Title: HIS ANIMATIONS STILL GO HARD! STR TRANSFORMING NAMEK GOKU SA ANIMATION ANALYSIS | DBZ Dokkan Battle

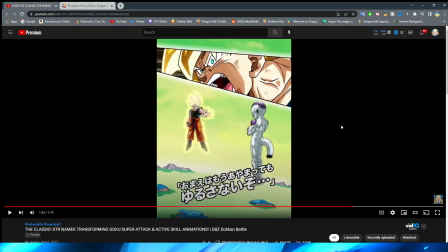[33:04]
However, the way that they frame the shot, right?
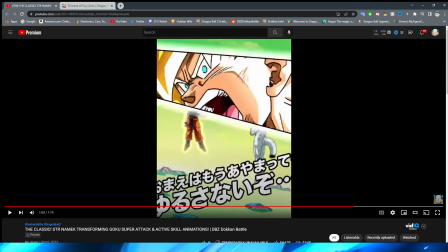[33:08]
The camera angles where they have the characters move to the side and the way that they move the landscape in the background as well as the
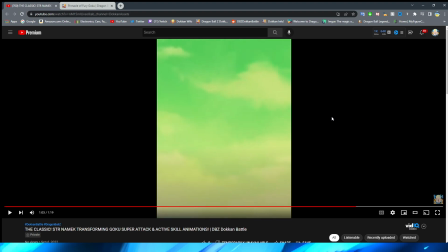[33:16]
sky assets give you this illusion like the camera is turning around and you're now looking behind Goku,
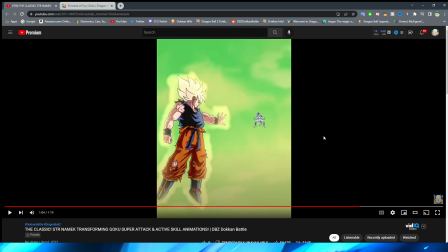[33:25]
right? With the resources they had at the time, that is such a cool way to give you a 3D effect, right? Again, it's all trickery of the mind. It's all just the way that they use the assets to make it appear that way.
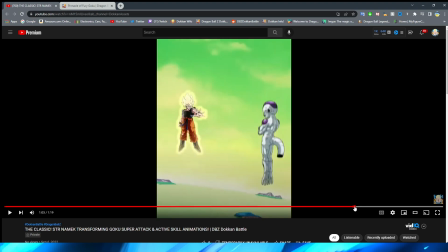[33:41]
Because, of course, literally the PNGs that are at play here are just Goku looking at Frieza from, you can see his front of his body, right?
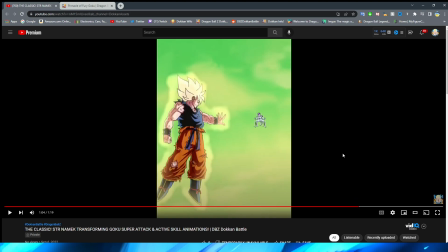[33:49]
And you can see the back of Frieza's body looking at Goku. And it goes to this shot where now you can see Goku, well, not really his back, but like the side of Goku, right, looking at Frieza. And now you can see the front of Frieza. Such a cool way to give a 3D effect for an animation. As well, Goku's ki, like I said here, also looks really, really cool.
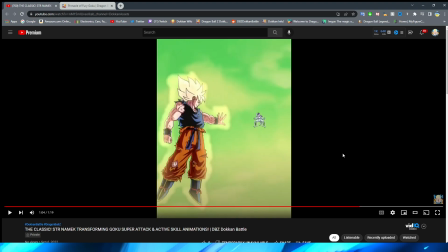[34:08]
It's a lot more unique than the other sort of ways that they do the aura, right? It feels like a lot more of like energy flowing around him almost. And I think they do a very good way of animating it here. Like, it's very subtle, but it's very nice. Obviously, we have the attack where Goku pushes Frieza with just a bit of force here, right?
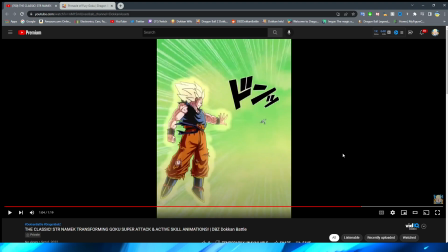[34:27]
And I like that they also animate Goku's hair. It isn't really like fluttering in the wind, but they do sort of give you that effect like this is a lot more impactful, because obviously his hair is the standard look here, and then they transition into it being pushed back, which makes sense if obviously a bunch of wind is pushing forward towards Frieza.
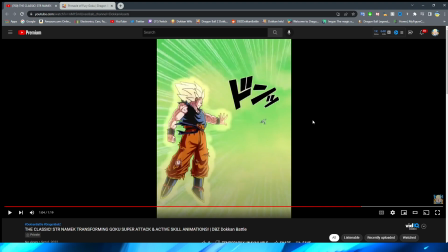[34:46]
As well, obviously we have the Obi belt actually move a little bit, which is cool to again emphasize the sort of intense movement here that this animation has. Now, interestingly enough, all of these other animations had some really nice fade effects,
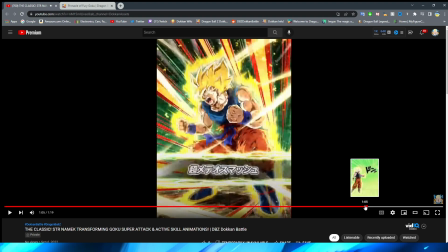[35:04]
but this just it just cuts right in to his card art, which is interesting.
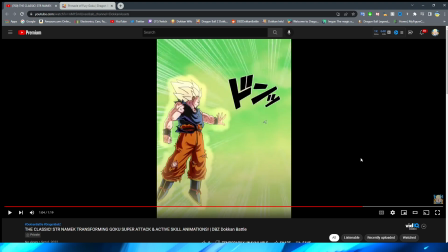[35:09]
I can't really recall a animation that I've seen in doing these animation analysis videos where Goku quite literally just pop, he's on the screen.
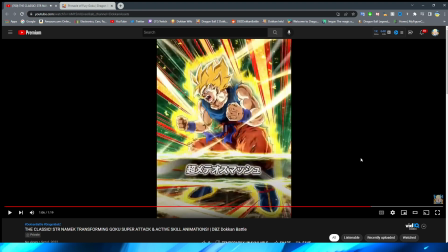[35:18]
I don't know, very weird way to transition into it. I don't think it's too bad, because even in like the full motion,
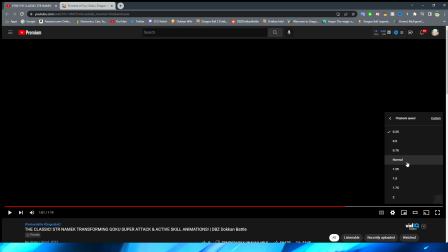[35:25]
let's take a look at this actually in the full motion just as we see the transition as well.
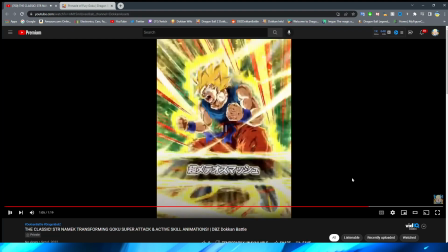[35:30]
Whoop. Yeah, it's not too off-putting, right? It definitely feels a lot more natural. By the way, again, look at that. Oh, so good. Yeah, this doesn't feel like it's too crazy of a cut-in, even though it definitely is a little bit interesting that they don't have a sort of like in-between fade for that, for sure.
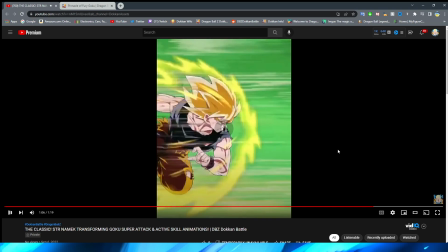[35:50]
All right, so now we transition. Oh, I love this shot so much, dude.
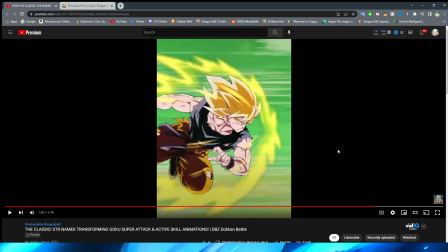[35:55]
It's so good. This looks just like the anime in my opinion as well, even though again this is just a non-moving PNG. Instead of saying stale PNG, I should say static PNG, because that fits a little bit more. When I mean stale, I don't mean bad looking.
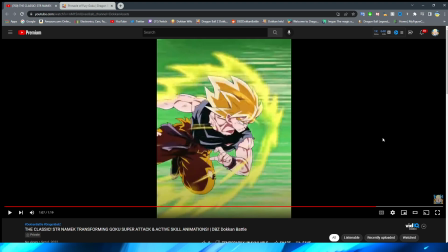[36:09]
I mean it's not moving, right? The PNG is just a PNG. They do a good job of making you feel like he's moving though, obviously with the background lines as well as the aura sort of flooding forward over Goku.
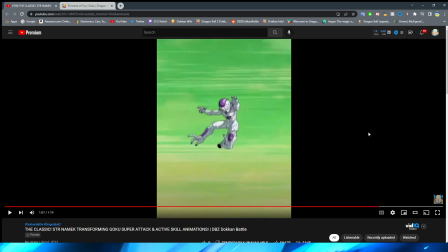[36:22]
Obviously we have this begin to not really teleport away, because obviously it's just Goku moving super fast.
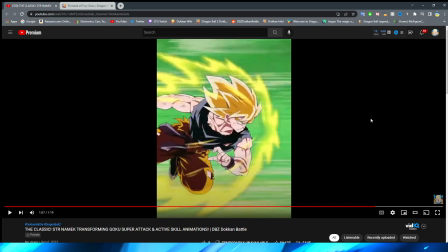[36:27]
He's not doing the instant transmission, of course, because he doesn't know it yet. But this shot looks super sick.
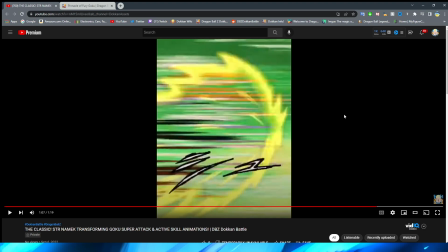[36:32]
I think they nailed Goku's look as well, and I really like the colors that they use for the lines where Goku's sort of disappearing here. I think they look fantastic, and obviously coloring them that way is a lot cooler than just having the white lines. It makes it feel a lot more like not only is it specifically made for this character, but the character's moving super fast, right?
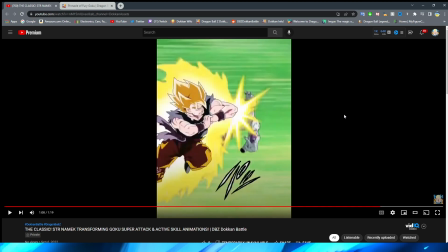[36:51]
I really, really like that look a lot. Obviously, we then have Goku come back into frame to hit Frieza. This shot, I will say, is a little bit weird, because obviously with the sprites, and again, this is more of an L for the sprites and the animation, but Goku is so much bigger than Frieza here.
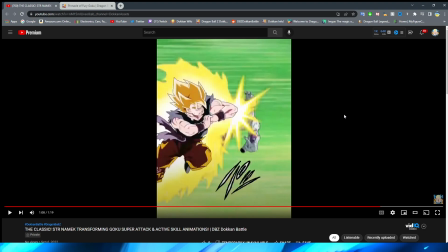[37:08]
I know Frieza is a small guy, right? Excuse me.
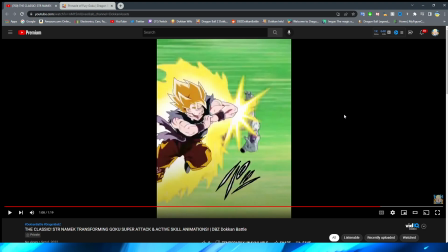[37:13]
But he's really small here. Very tiny boy. Very tiny boy. But again, that's just because of the way that the sprites work. Anyway, it is interesting that they have Goku get a little bit bigger here for this shot too.
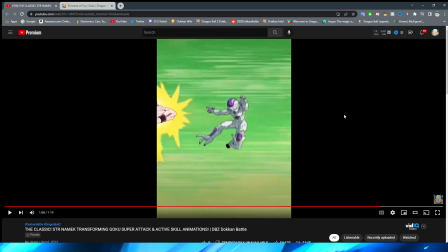[37:25]
This is to sort of emphasize the impact, right?
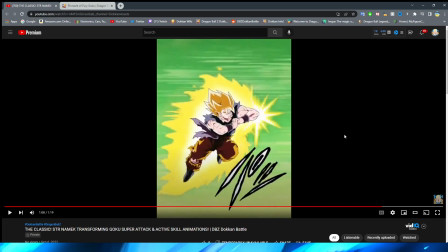[37:27]
You have the little bit of an effect there, but also as they zoom in and shake the screen, you know, it makes the punch feel a little bit more impactful. Goku is also very interestingly animated here.
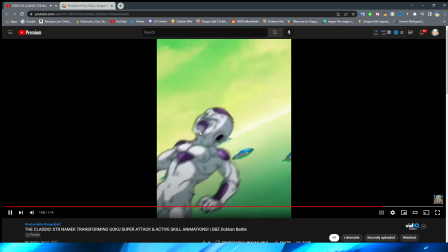[37:37]
Like, I feel like he looks kind of normal, but the little bit of a thicker black line around the outside, I feel like they could have made it a little bit thinner for this. Okay, so we have, whoa. What is this transition with the enemy sprite?
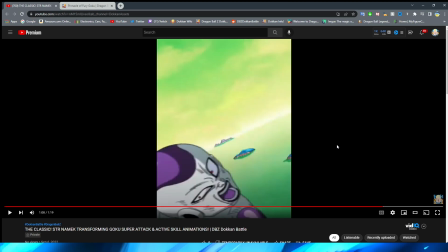[37:53]
Is it because they wanted you to like feel like he's flying away more? I don't know.
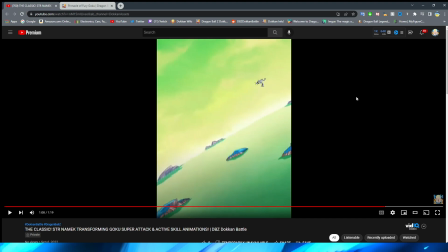[37:57]
It's very interesting that they transition between those like that. Obviously, we have Frieza fly away though in a very cool perspective as well, with the planet sort of not really rotating, but the background rotating to sort of give you that effect like he's flying away.
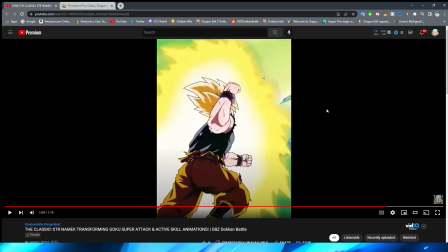[38:10]
And a very cool shot of perspective. Goku's arm looks really weird there. That's not how arms bend, is it? I guess you can kind of bend your arm like that.
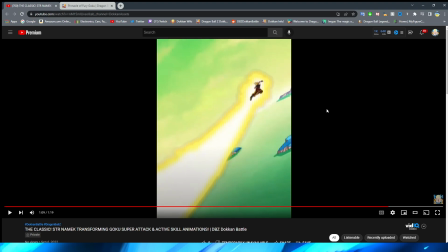[38:21]
I don't know. It still looks a little bit awkward. But obviously it's on screen for so short that you don't really notice that.
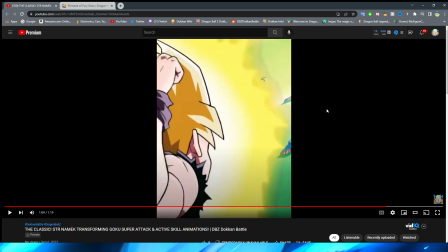[38:27]
And again, oh yeah, definitely the arm is bending a little bit too far back for that for sure.
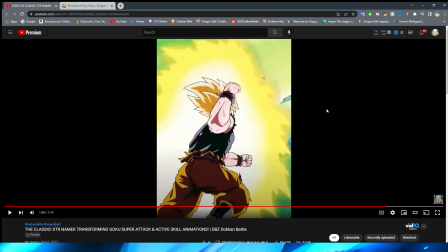[38:33]
But it's a very cool shot of perspective here, right? And obviously you can actually see Goku's arm moving, right?
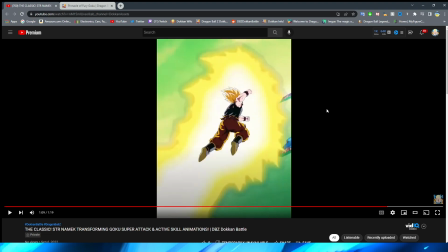[38:39]
That asset before it comes into a little bit more of a natural pose.
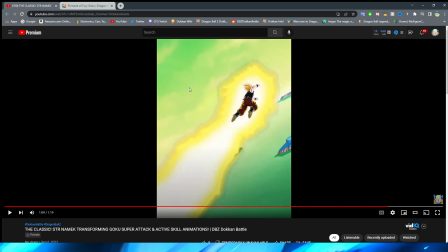[38:42]
And what's interesting is that they do a fade here, which it's a lot harder to tell because obviously in the full motion of this and how far away it is, right? But they transition into this, and I always really like this Goku asset in particular. I don't know why, but I just do.
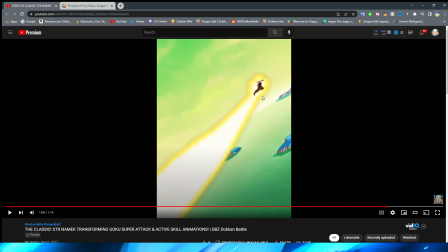[38:55]
With him flying forward now, and it's a little bit more, funny enough, shaded than the other shot was going in, which is interesting. But yeah, they do a good job of making you feel like Goku's actually moving forward and winding up for the punch with the way that they do that simple asset transition.
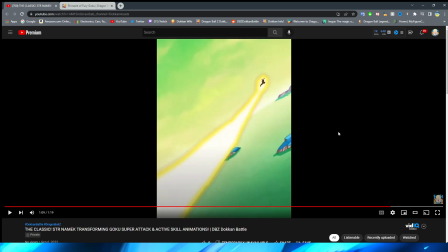[39:11]
So then we have Goku eventually cut into Frieza, right, where he throws the punch against him.
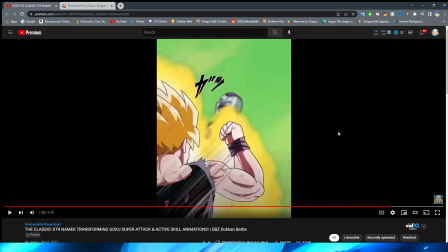[39:18]
And at the beginning, it looks a little bit weird, but when this is in the full animation, of course, the follow-through makes this look very, very nice.
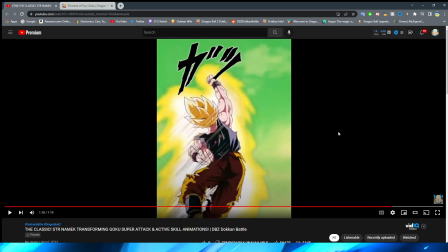[39:25]
Obviously, the speed lines all over Goku also help make this punch feel a lot more impactful, too.
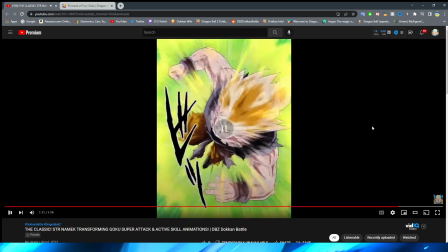[39:30]
We have Frieza fly up into the sky, and of course, ooh, this shot is so raw, dude.
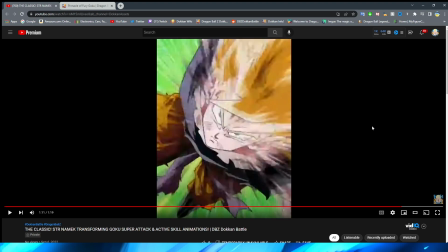[39:39]
I remember seeing this, and I was like, oh, that's a nice looking shot right there, ladies and gentlemen.
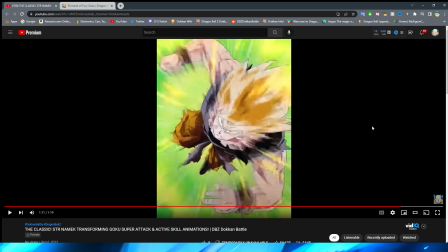[39:45]
It looks so, so cool. I really, really like this.
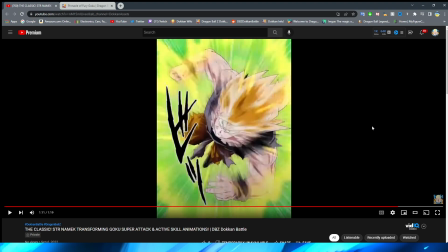[39:49]
I think, again, even though this is just a simple PNG, and with the modern day animations, the hair would definitely be fluttering around, the Obi belt would be fluttering around, maybe the damage on his pants.
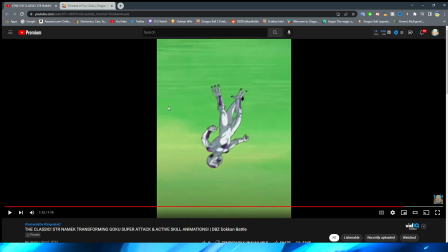[39:59]
It still looks really nice, and they do a lot to sort of emphasize the movement there. This is cool because it feels like Frieza's speeding up a little bit, and we have Goku...
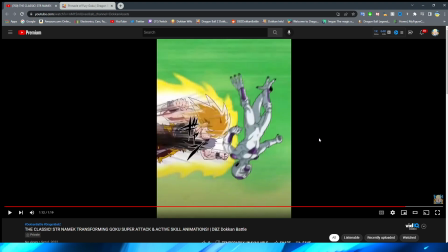[40:08]
This pose looks very funny.
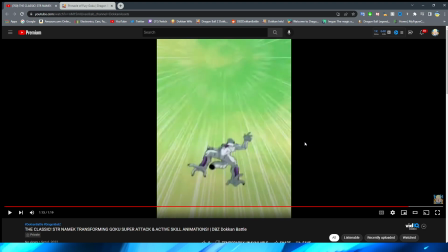[40:09]
We have Goku fly into the frame and ram into Frieza, taking him out of the frame before we have Goku fly up to the sky.
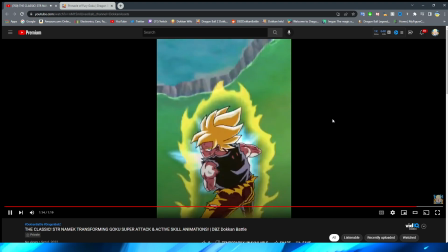[40:18]
And of course, get ready to fire the Kamehameha. And oh man, so this shot right here is kind of like,
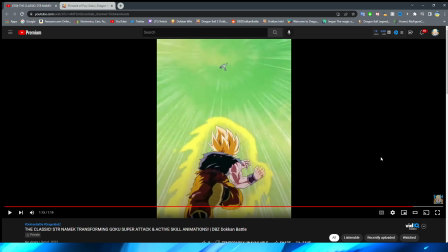[40:27]
I don't want to call it bootleg rotoscoping because that's not true,
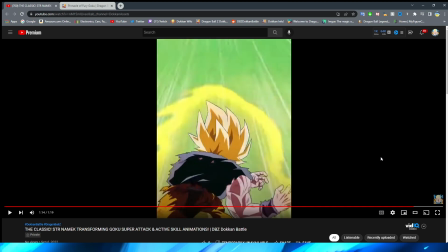[40:31]
but it's almost like a precursor to it, trying to make it feel like it's a 3D animation,
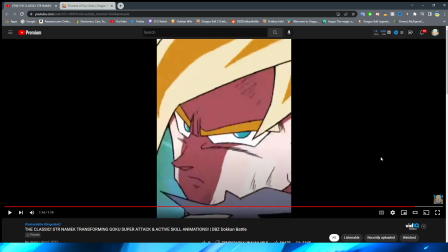[40:36]
right? Because they sort of rotate around Goku's face, right? Until they get to this expression.
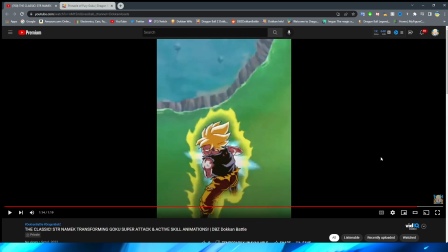[40:41]
This expression right now is peak Goku, by the way. And then they fade into a little bit of a stinkier asset because obviously it's going to be a little bit farther away. I sound like Porky Pig there for a second. It's a little bit farther away, so of course they're going to use a little bit of a lower quality one because, you know, they don't need to use the high quality one. And again,
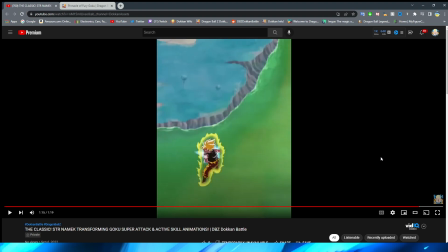[40:57]
they do a good job of masking the asset transition here. It does feel a little bit jarring in the full animation, I will admit, but at least they sort of do their best to sort of have the,
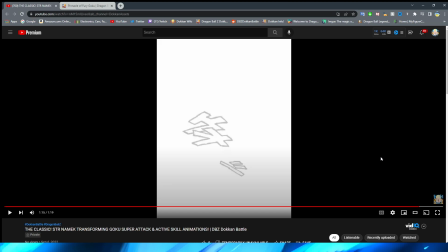[41:06]
like, case not just be bam bam PNG to PNG, where they have the white flash and obviously they Kamehameha flying forward.